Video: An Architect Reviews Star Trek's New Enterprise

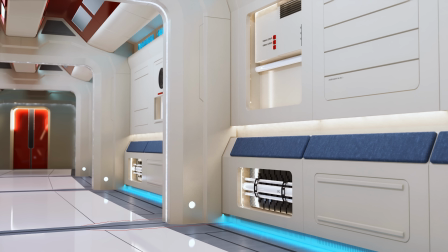8:16 Every once in a while, you'll see a flat panel
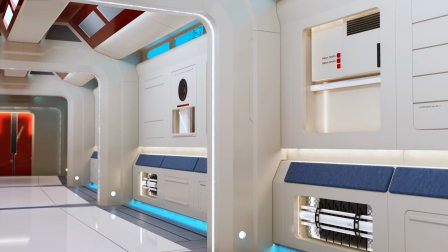8:19 interrupted by an opening where they expose some piping or some boxes with some very classic jelly bean lights, just like on the old Enterprise,
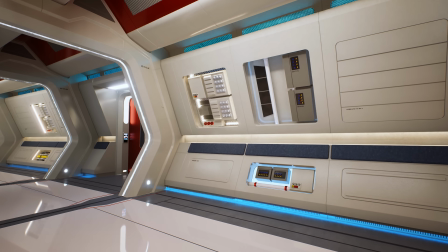8:27 and even the color palette of some of these conduit pipes are like they were taken straight off the old set.
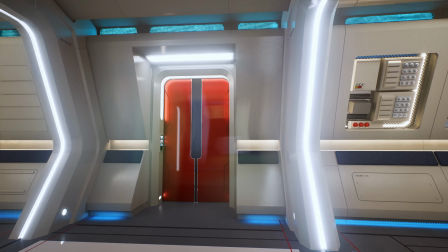8:32 And by the way, if you're wondering how I got all these shots, I actually made a model based off the set photos so that I could show you guys this in a more interactive format.
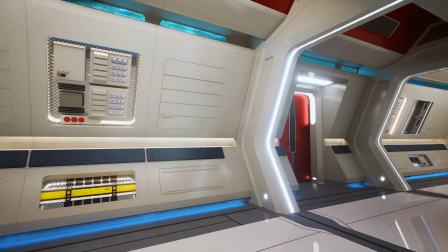8:40 But I think it's time for a bit of change of scenery. Let's take a look at some of the crew quarters, specifically Captain Pike's.
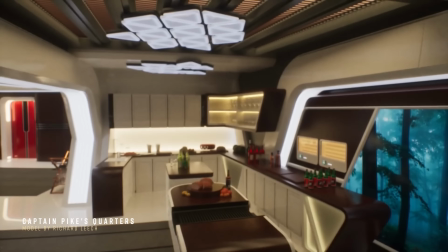8:47 The images and video you're seeing here of Pike's quarters were given to me courtesy of the talented CGI artist,
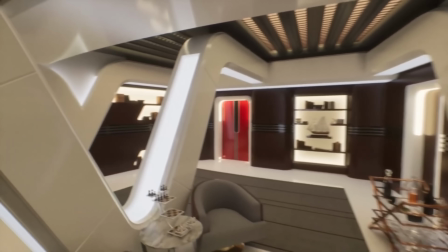8:53 Richard Leach, who was also generous enough to send me a few additional renderings of it to give you guys a better look.
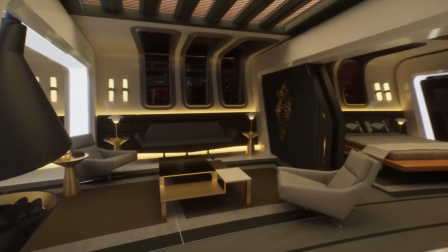8:59 Much like in the corridors, Pike's quarters overall take on a much more bright and optimistic tonality,
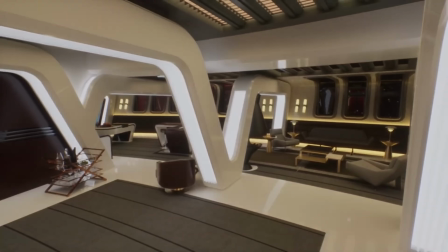9:05 fitting with the goal of the show to be a much more positive take on modern Star Trek.
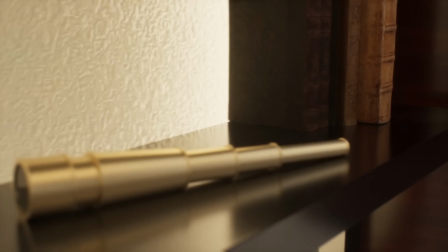9:12 This is in contrast to the dark and unreadable spaces of other modern Trek shows like that on Discovery.
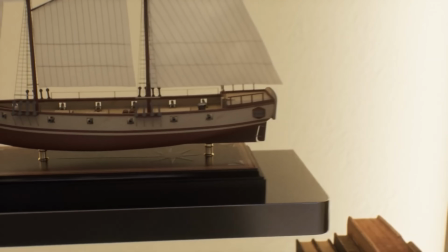9:18 The space takes on a clear nautical inspiration with portholes coupled with the introduction
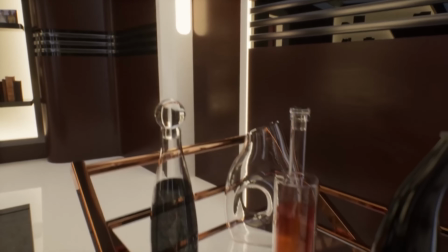9:23 of well-lit structural elements that suggest a place maybe in the rear section of a tall ship in the Age of Sail.
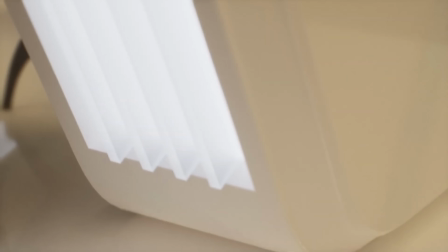9:29 In fact, if you look at one of the walls, you'll see that there's an old tall ship model on display.
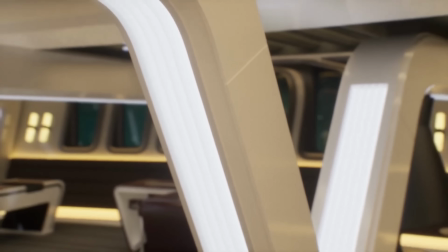9:34 That's a very overt nod, I would say.
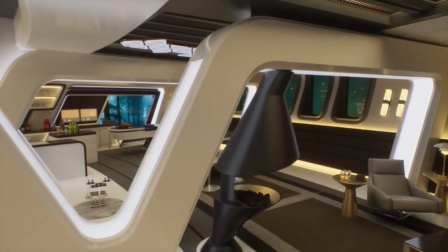9:37 Even the materials are a nod to the nautical inspiration, something that you might see on, say, a modern yacht.
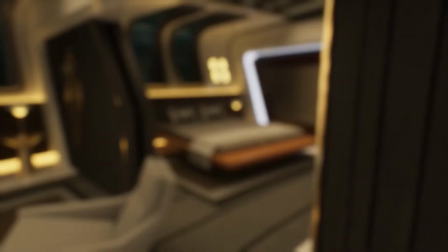9:44 And I also want to point out the mid-century furniture.
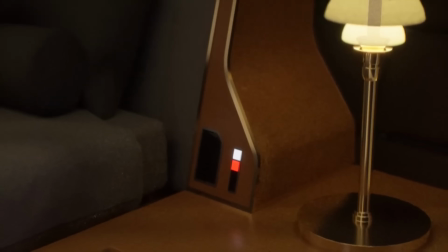9:47 Now this stuff, much of it was actually designed in the 1960s when the original Star Trek came out. Only
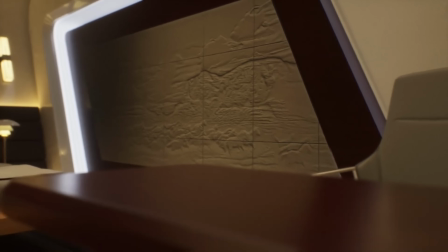9:53 the simple designs of this furniture are so timeless that even today they would look right at home with a contemporary work of architecture,
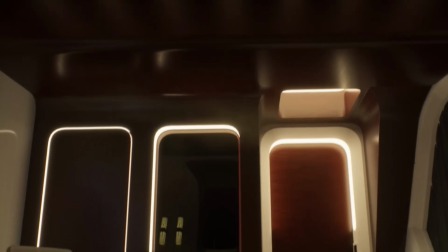10:02 and often do feature in new works.
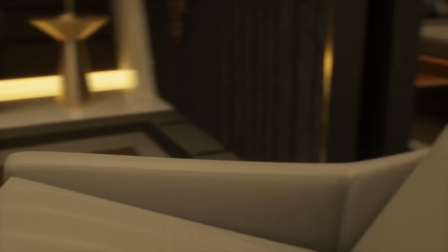10:04 So this is an awesome, authentic nod to the original Star Trek that uses legitimate furniture from the time,
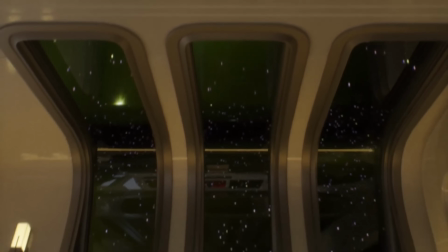10:11 but in a way that looks a lot more contemporary to our modern eyes. I also really like the bedroom design,
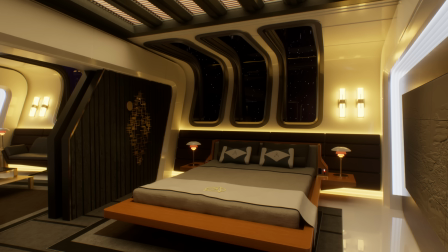10:18 which incorporates a sliding panel that looks like it can close off the sleeping quarters to make a more intimate space for other types of activities.
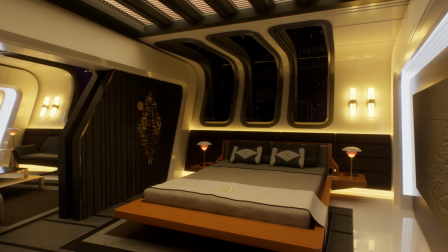10:26 Overall, I'm really impressed by the design of the space, and it's so well crafted I feel like I would want to live in the space myself.
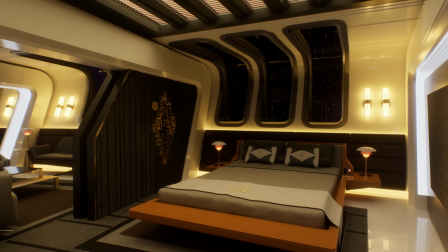10:33 It feels like something that a human would want to actually occupy, unlike the cold and unwelcoming spaces in the Discovery ship.
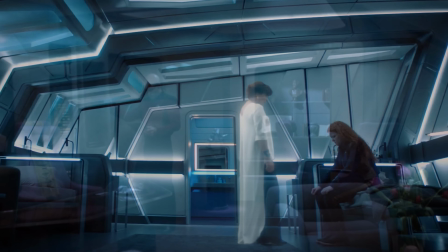10:41 I mean, never mind. Personally, I've always been a fan of the larger, more luxurious spaces like those found on the old Enterprise from TNG.
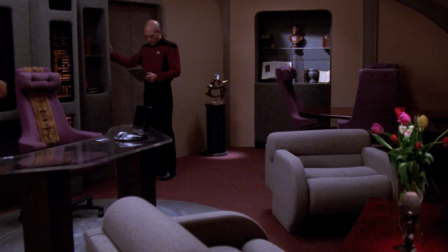10:49 These sterile spaces that they've been doing in recent Trek have always been a bit of a disappointment, so it's great to see them return to form with these comfortable,
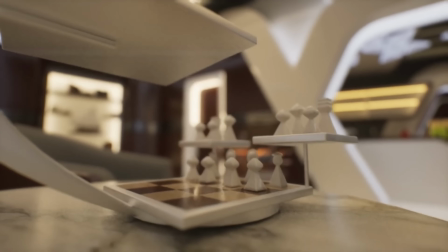10:58 optimistic-looking interiors. But that's enough for Pike's quarters, because there's two more spaces I want to take you guys through.
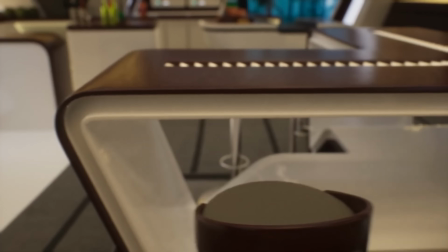11:05 The next is one that I couldn't possibly avoid. It's the bridge.
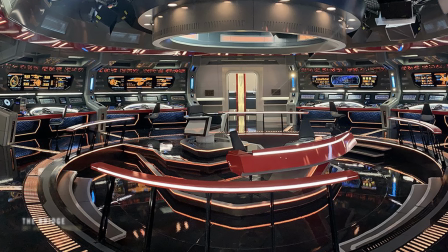11:09 Probably the most important space to get right on the Enterprise was the bridge.
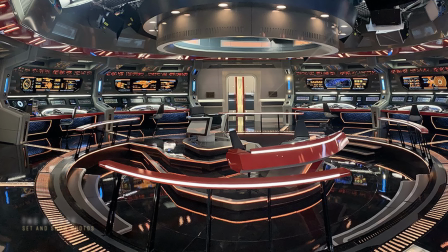11:14 The new design borrows heavily from the original layout, and it should.
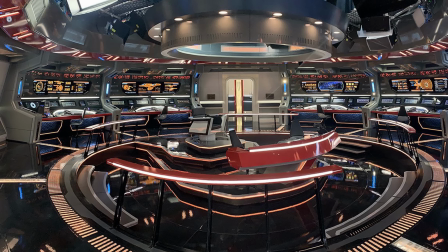11:18 It's technically an earlier incarnation of the same NC-1701 that Kirk will later captain.
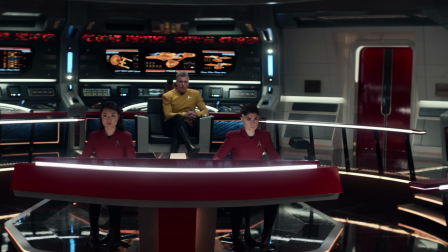11:24 Just as in the original, then,
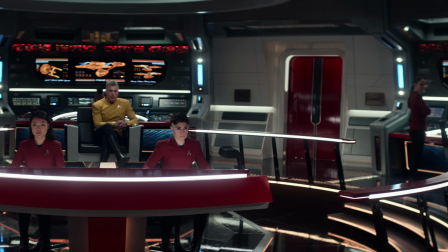11:26 the entrance is right off-center so that it can get in shot with fantastic three-quarter views of anybody sitting in the command area.
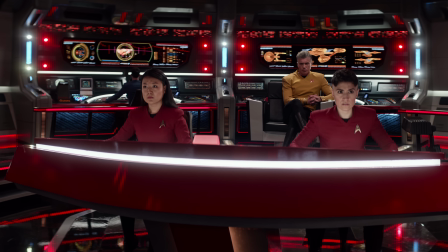11:34 The technical display is, just like in the original, wrap around the central command area,
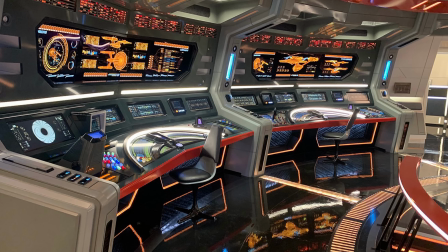11:39 featuring updated larger monitors for a more modern audience with a greater number of interfaces than in the original.
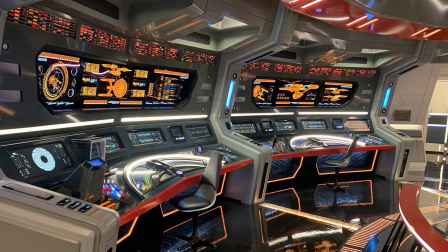11:45 Again, a bigger budget. It makes it look a little bit more contemporary.
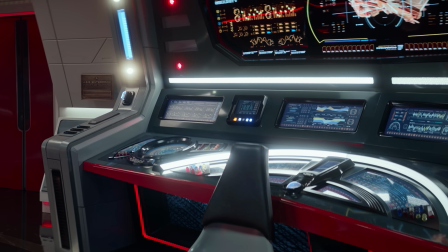11:49 Despite this update, though, if you look closely, the proportions and layout still draw from the original.
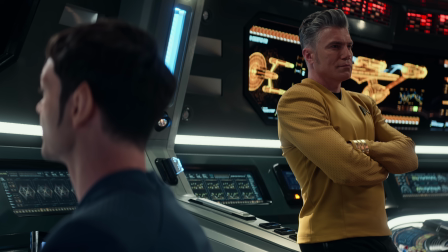11:55 So again, taking the new stuff and adding it in with the original layout to make a design that feels related and of the same family.
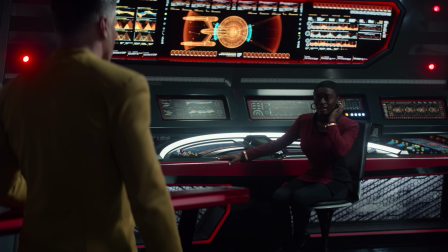12:03 I particularly love the half-circle layout of the interfaces at the various stations, again something we saw on the original bridge.
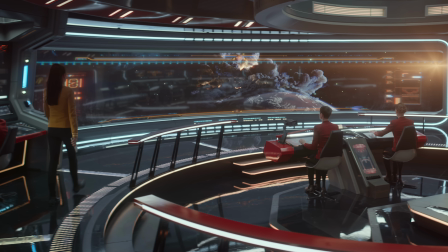12:11 Shifting our focus now to the center command area, this is also really similar to the original.
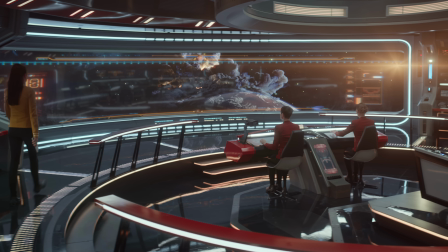12:17 It's circular just like on the original,
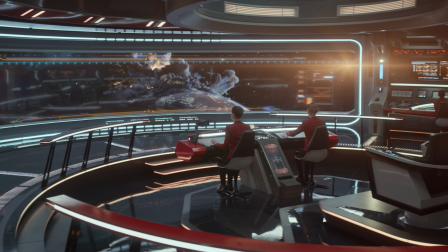12:19 and it feels true to form with the captain's chair raised just above and behind the helm and navigation terminals.
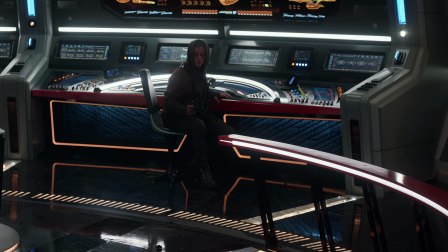12:27 Also, notice the red railings that go around the central area just as on the original.
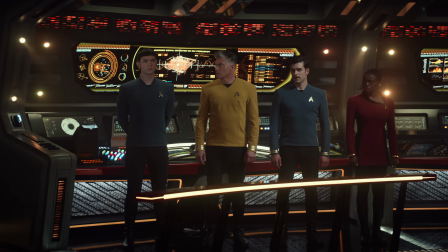12:33 Overall, what they did here was basically take the layout of the original and just update the detailing for a more modern audience on 4K screens.
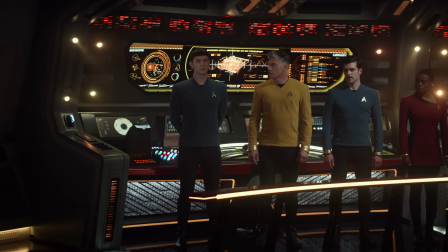12:41 This was very tastefully done, and probably the biggest difference is one that probably needed to be changed.
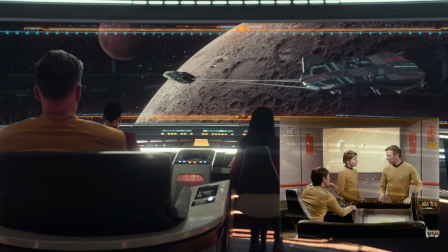12:47 It's the larger view screen. If you look on the original, the view screen was really tiny, but this made sense for audiences at the time.
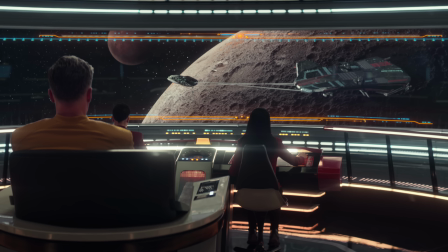12:54 The idea of having a massive wraparound screen was just a little bit too futuristic for the audience at the time.
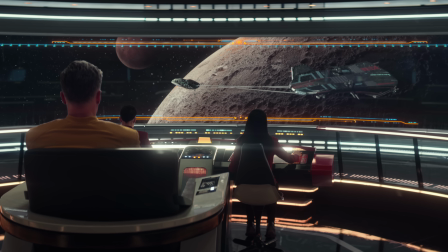13:00 This makes a lot more sense to have it wrap around today, as anything less would have seemed almost comical to our contemporary eyes.
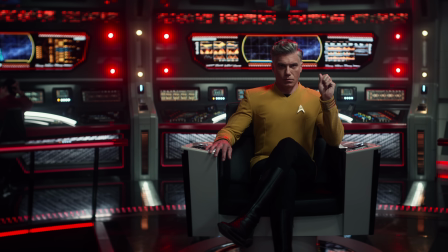13:08 Overall then, I think they nailed the bridge. It's colorful, bright, and optimistic.
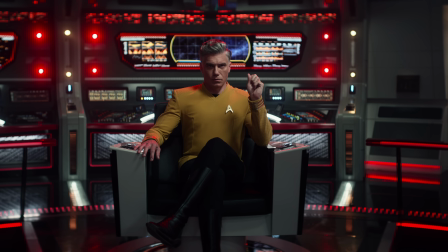13:12 It captures the original soul, I think, of the original bridge, but does it in a way that is more contemporary for a modern audience.
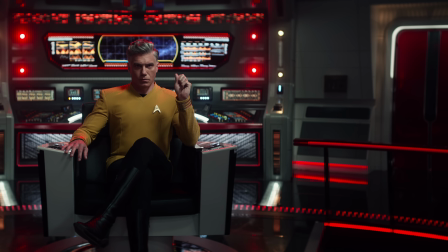13:20 It's a great combination, and personally, it's my favorite bridge of modern Trek.
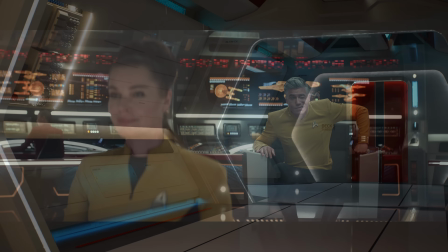13:25 But now, I think it's time for our last stop on our Enterprise tour,
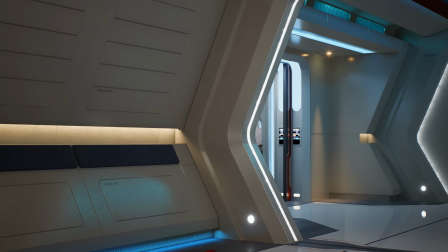13:28 and that's where the crew goes for some R&R between shifts, and personally, my favorite place to hang out on Enterprise,
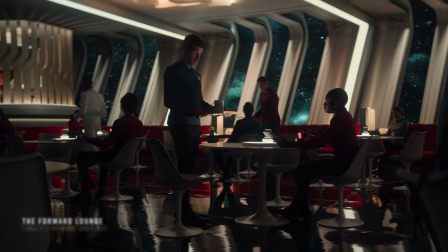13:35 the forward lounge. So when I was preparing for the video,
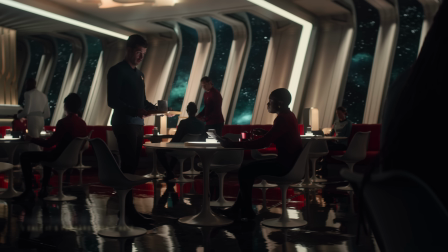13:38 one of the things I wanted to do to enhance the experience for you guys and increase my own personal knowledge of the design was to involve not just images,
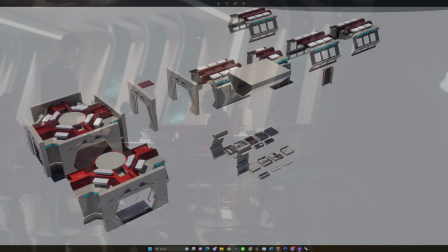13:45 but some 3D models in which I could interactively discuss the spaces aboard the ship.
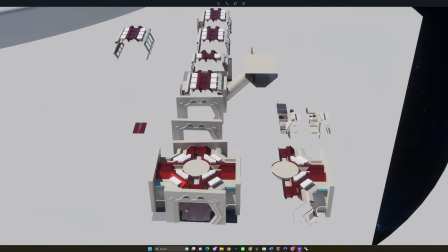13:51 Unfortunately, access to models of the current Enterprise are near non-existent,
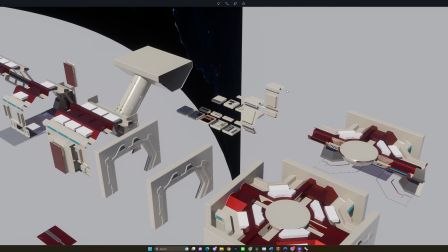13:55 which is probably a poor excuse for why I spent nearly all of my free time last week working on the corridors of Deck 5 in addition to the forward lounge itself.
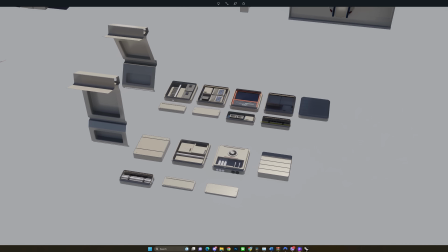14:04 I mean, if I had to show you guys the corridor and had no spaces behind it, I feel I would have cheated both you and me out of something cool.
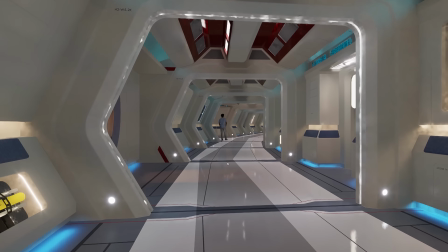14:12 This offered me, though, some unexpected insight into the design of Enterprise that you won't find on any schematic or plan.
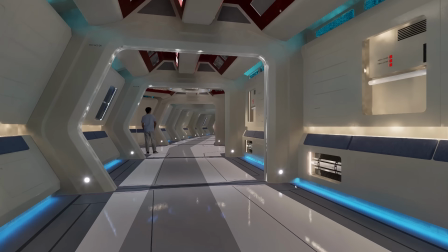14:19 And that's that the design is kinda off, maybe. Let me explain.
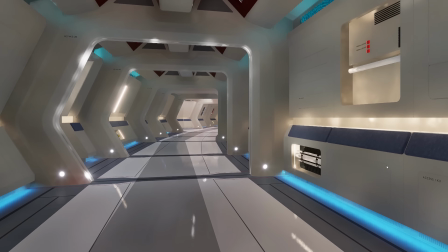14:24 So when I was trying to figure out the curve of the corridor for making my model, since there were no drawings available at the time,
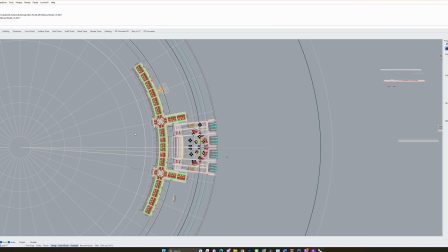14:30 I had to basically scale draw the entire Enterprise to try to get the curve of that corridor correct. Taking into account my estimated depth of the space, going off measuring the size of the tulip set, which is something that I do know and we can see on the show.
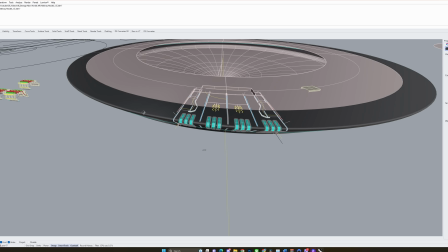14:45 But then I realized I also needed to understand the height of the space, so I had to model the hull. And basically,
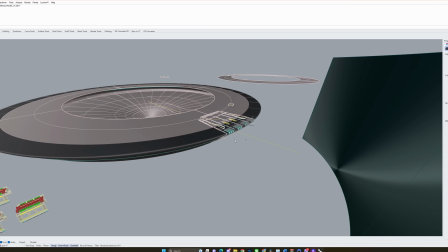14:50 by doing these completely unnecessary things for this video, spending way too much time,
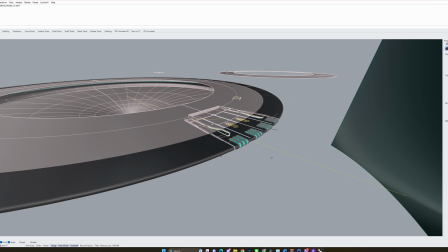14:55 I came to the realization that if the lounge was as tall and deep as it's shown on the show,
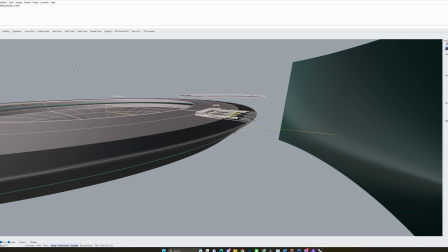15:00 that you couldn't possibly enter in to crew quarters off the same hallway and be that close to the edge of the hall like we see in Pike's quarters.
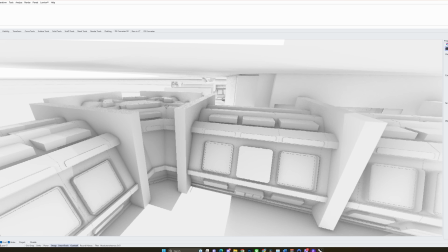15:07 So clearly they fudged some of the spaces for the show, and it probably isn't the true layout if they were to build a ship.
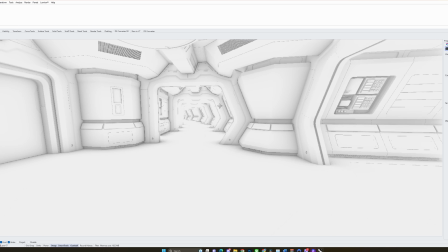15:14 But I mean, it's a show, it's not a real ship. I just thought it was cool, and you guys might want to know.
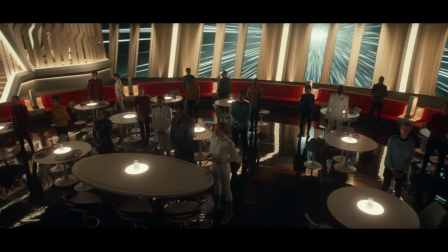15:18 Anyway, you guys came here for the design, so let's get back to that. The reason why it's my favorite on the ship is because it's not only the lounge,
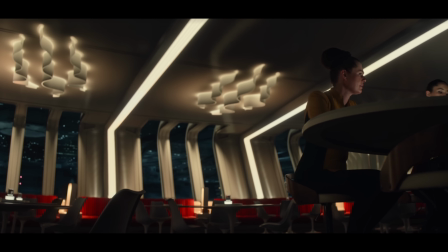15:26 and my favorite location on the Enterprise D was 10 forward, but because it's in one of the best positions in the whole ship.
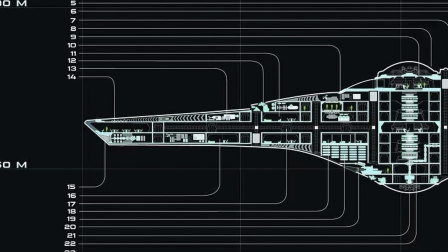15:33 It's right at the bow and has the largest portholes on the ship. If I saw a picture of this and I lived in this universe, I'd be like, I'm signing up for Starfleet today.
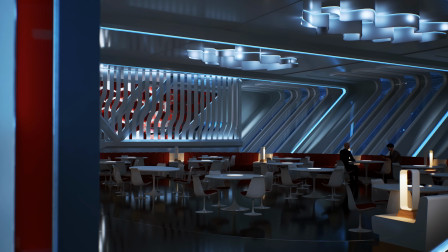15:41 If I hadn't already. I mean, if I lived in that universe, I definitely would be in Starfleet.
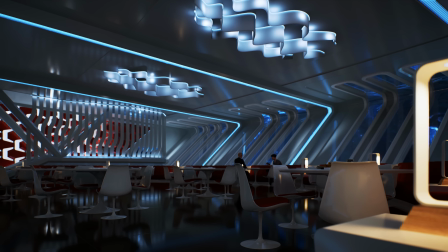15:45 The cool lighting and atmosphere give a sense of it being in some high-end location on the top of some modern skyscraper in,
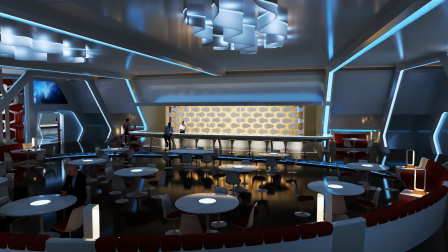15:53 say, New York City or Hong Kong. It also has a number of clear nods to the mid-century and neo-modernist design influences that I've talked about throughout this video.
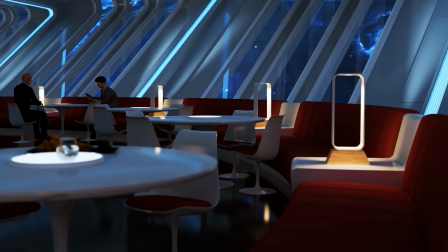16:01 Notice the red benches, once again reminiscent of Saarinen's TWA terminal, and the use of Saarinen's tulip set itself.
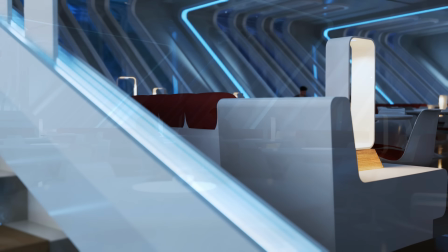16:08 And while we've already seen it in a number of places throughout the ship, the integration of lighting into the structural elements is also a great little touch.